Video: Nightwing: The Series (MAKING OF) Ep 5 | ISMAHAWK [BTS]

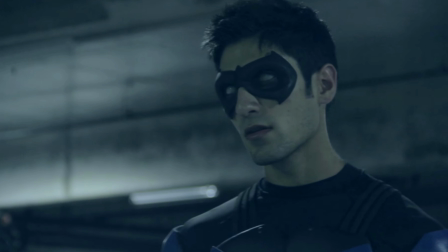8:41 Even Nightwing's didn't look great, but like Red Hood's costume, like suit, was actually way more of an afterthought. Yeah. I remember we were making that video. I turned to Jeremy. He spent like weeks making this helmet. I was like, hey dude, do you think the helmet looks a little big? And he's like, no. So no, not only is it large, it's the largest amount of comments I think I see about that video is how huge the helmet is. Yeah, the helmet was pretty big. But I think what are we gonna do? Remake the helmet? Yeah, no, it's fine. It's great. The Jason Todd scene. I loved it when it was, you know, written. I was like, this is really a cool payoff moment.
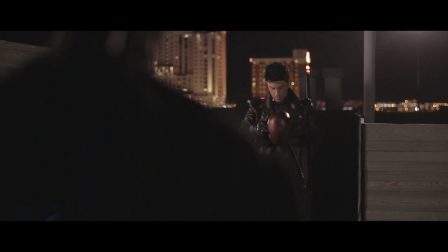9:14 You know, he comes back and they have this like, I mean, they're like rivals now.
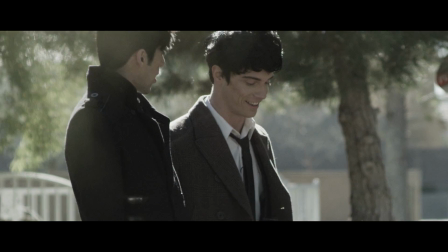9:19 Noel had been, you know, working on the character for so long with Danny and with Jeremy,
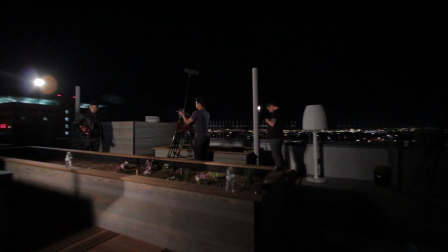9:26 and just seeing him actually put on that red helmet that Jeremy and Danny worked on so hard to make it so perfect,
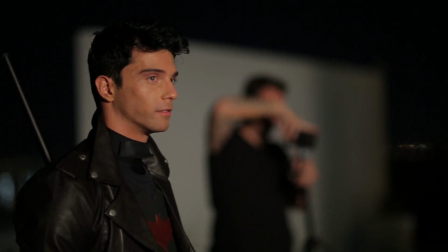9:33 because guys, it's perfect. It was just really fun.
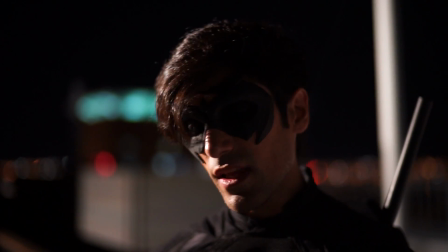9:35 Okay, so we're shooting one of our last scenes, it's day 12, and security just came up to this location because we're not supposed to be shooting here.
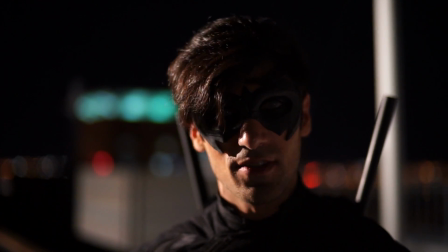9:44 And so they came up and they were like, our producer Domenica goes up and is like, hi guys, how's it going?
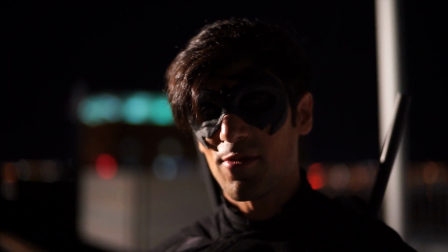9:49 We're just, you know, shooting a little something, we're not trying to be too noisy. And they were like, oh, okay, it's cool, what are you guys shooting? And she's like, oh, we're shooting Nightwing.
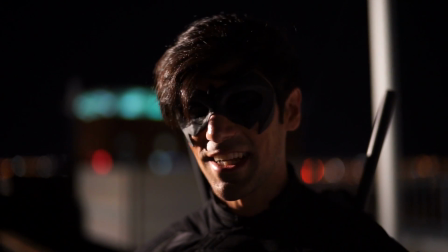9:56 And she's like, one of the security guards was like, wait, Nightwing the series? I think I've heard of that.
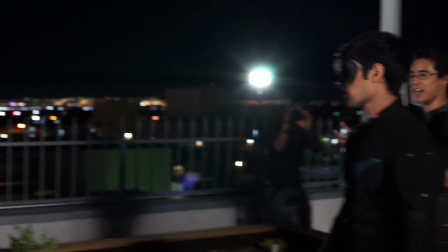10:03 I like what he did though, when he stepped backwards into the shadow and he just. I personally thought that was cool.
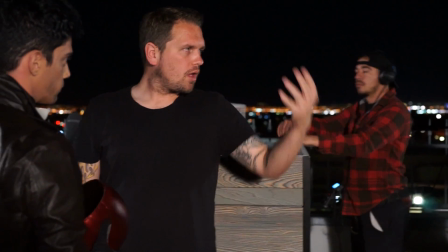10:09 I think he would say it like that because it's more emotional. If he puts it on first, we lose that connection.
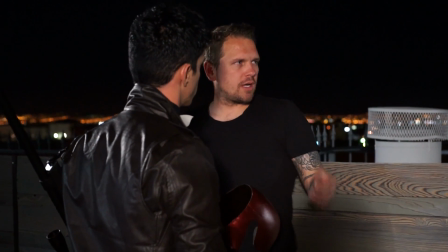10:14 You know what I mean? Yeah. And then because I'll put you down too, and then he puts it on. I think would be more badass.
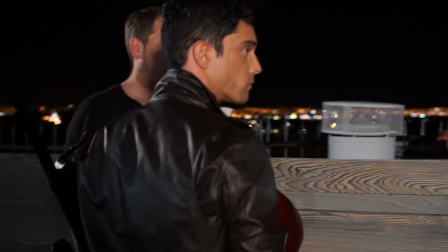10:19 And then we do the off the roof stuff. Do we like? All right. If possible, I'd like to see that take.
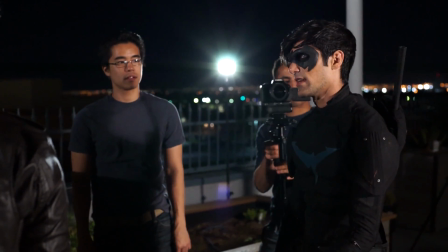10:25 But like, if that looked cool, we may not even need because he's disappearing in the shadows, right? Yeah.
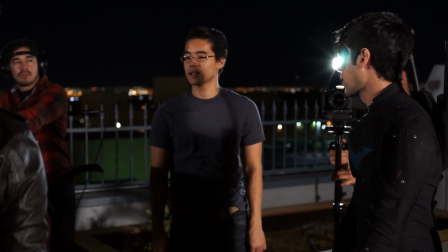10:30 That's total Batman thing right there. And I imagine like if we wanted like, because it's gonna be really hard to pull off that green screen shit on here.
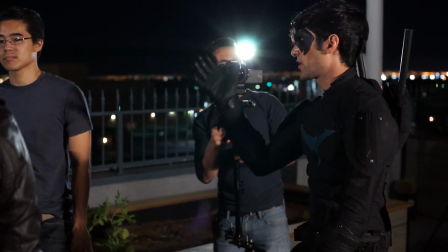10:38 It's like it's really weird, weird location wise because there's all this crap standing up. Yeah.
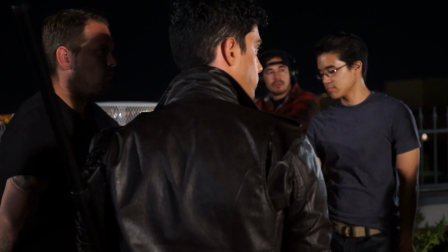10:42 So if you guys are cool with that, like if you think it looks good enough, then we could probably get away with that, and then just cut to an angle of me like looking this.
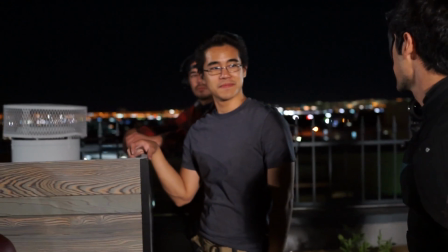10:48 Do it Winter Soldier style. What are you doing? Let's not spoil it, guys. I'm not spoiling anything.
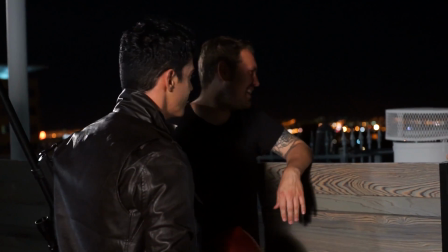10:54 I don't even know what he's talking about, and I saw the movie, so. But yeah, would you want to do?
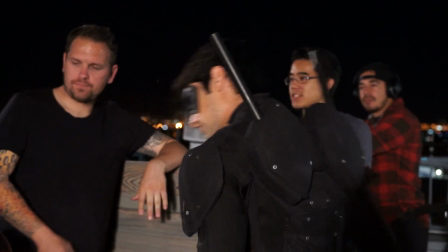11:00 And then I think that's a better idea than just disappearing in the shadows. Less special effects, and I can look over the ledge and see nobody's there.
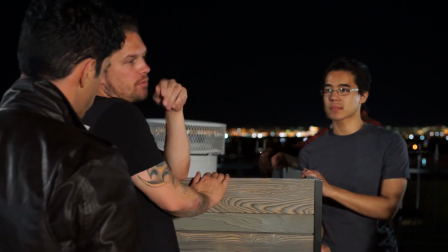11:07 Yeah. And then that's when I look back. That works for me. Things a little faster. And things a lot faster and easier.
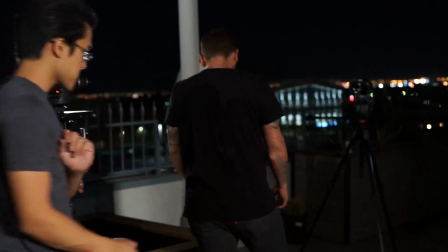11:12 Yeah. So let's do that again. You pretty much nailed that, Noel. So all the movements and stuff.
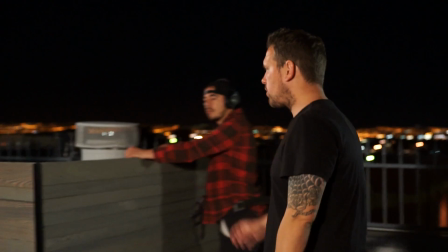11:18 And I would just say make sure we're getting enough of a break between each thought.
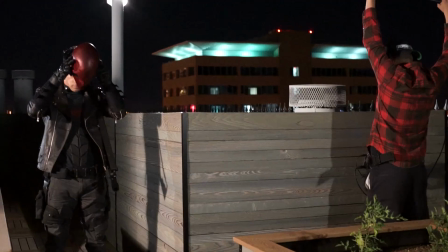11:23 So it's like enough emotion between each one. Yeah. Cool. And it's action.
I've earned this.
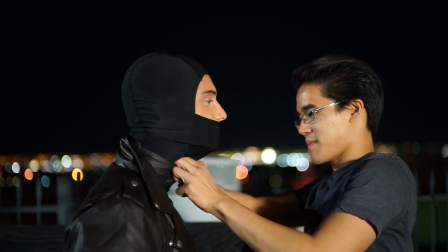11:32 You're right. Oh my god, you're sweating.
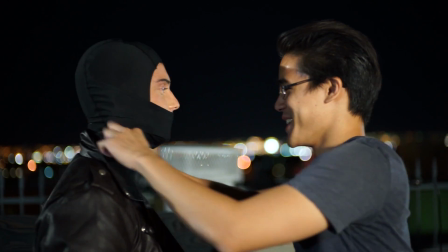11:36 Bro. Bro, you're I've been sweating. I've been sweating.
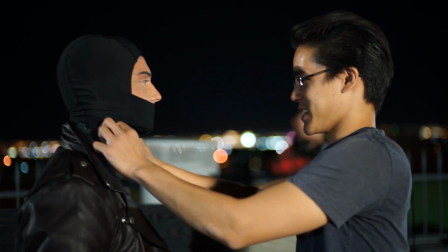11:41 Okay, go ahead.
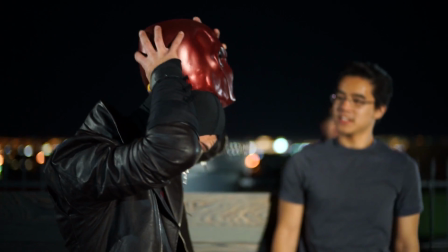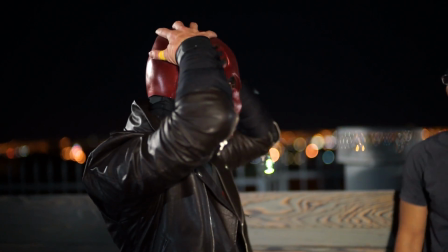11:48 Oh shit. You can hear it stretching.
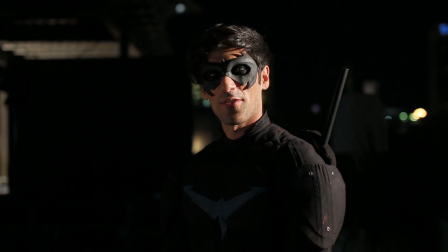11:54 Jeremy's actually been promoted to our cinematographer of the shoot now. So he's shooting the scene.
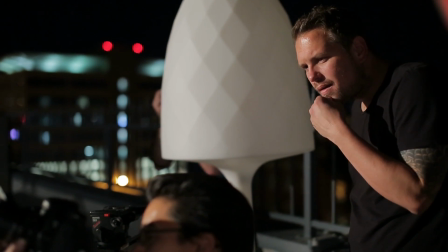12:00 But I had this covered. You didn't have to murder him. Murdered? Let me ask you something.
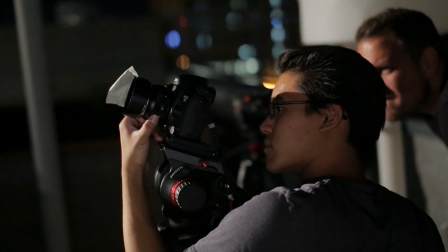12:05 You kill a rabid animal, is that murder? Jason!
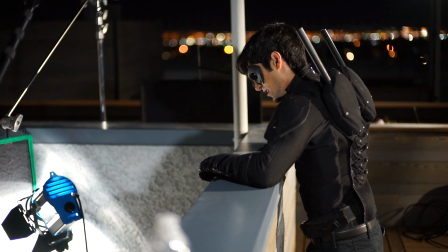12:14 Barbara. No. It's Jason. He's alive.
So I think what was really cool though, I think it was like a moment I had when we were filming.
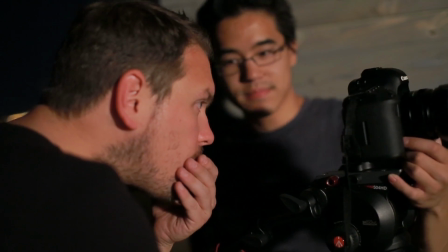12:27 I was like, man, Red looks so cool. When are we gonna shoot the Red? Oh, I was like, oh, this is the end. Like we're done shooting stuff pretty much. So I was like, man. So it kind of got me excited, and like we've talked about doing more stuff with that Red Hood suit now that we have it, because it is such a cool character, and the suit looks great. And we basically teased you guys, but it's Nightwing the series. It's not Red Hood the series. So we gave you the tease.
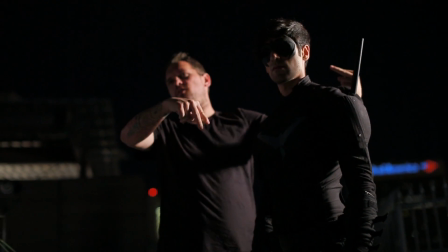12:47 So down the line, we've got obviously the team to do it.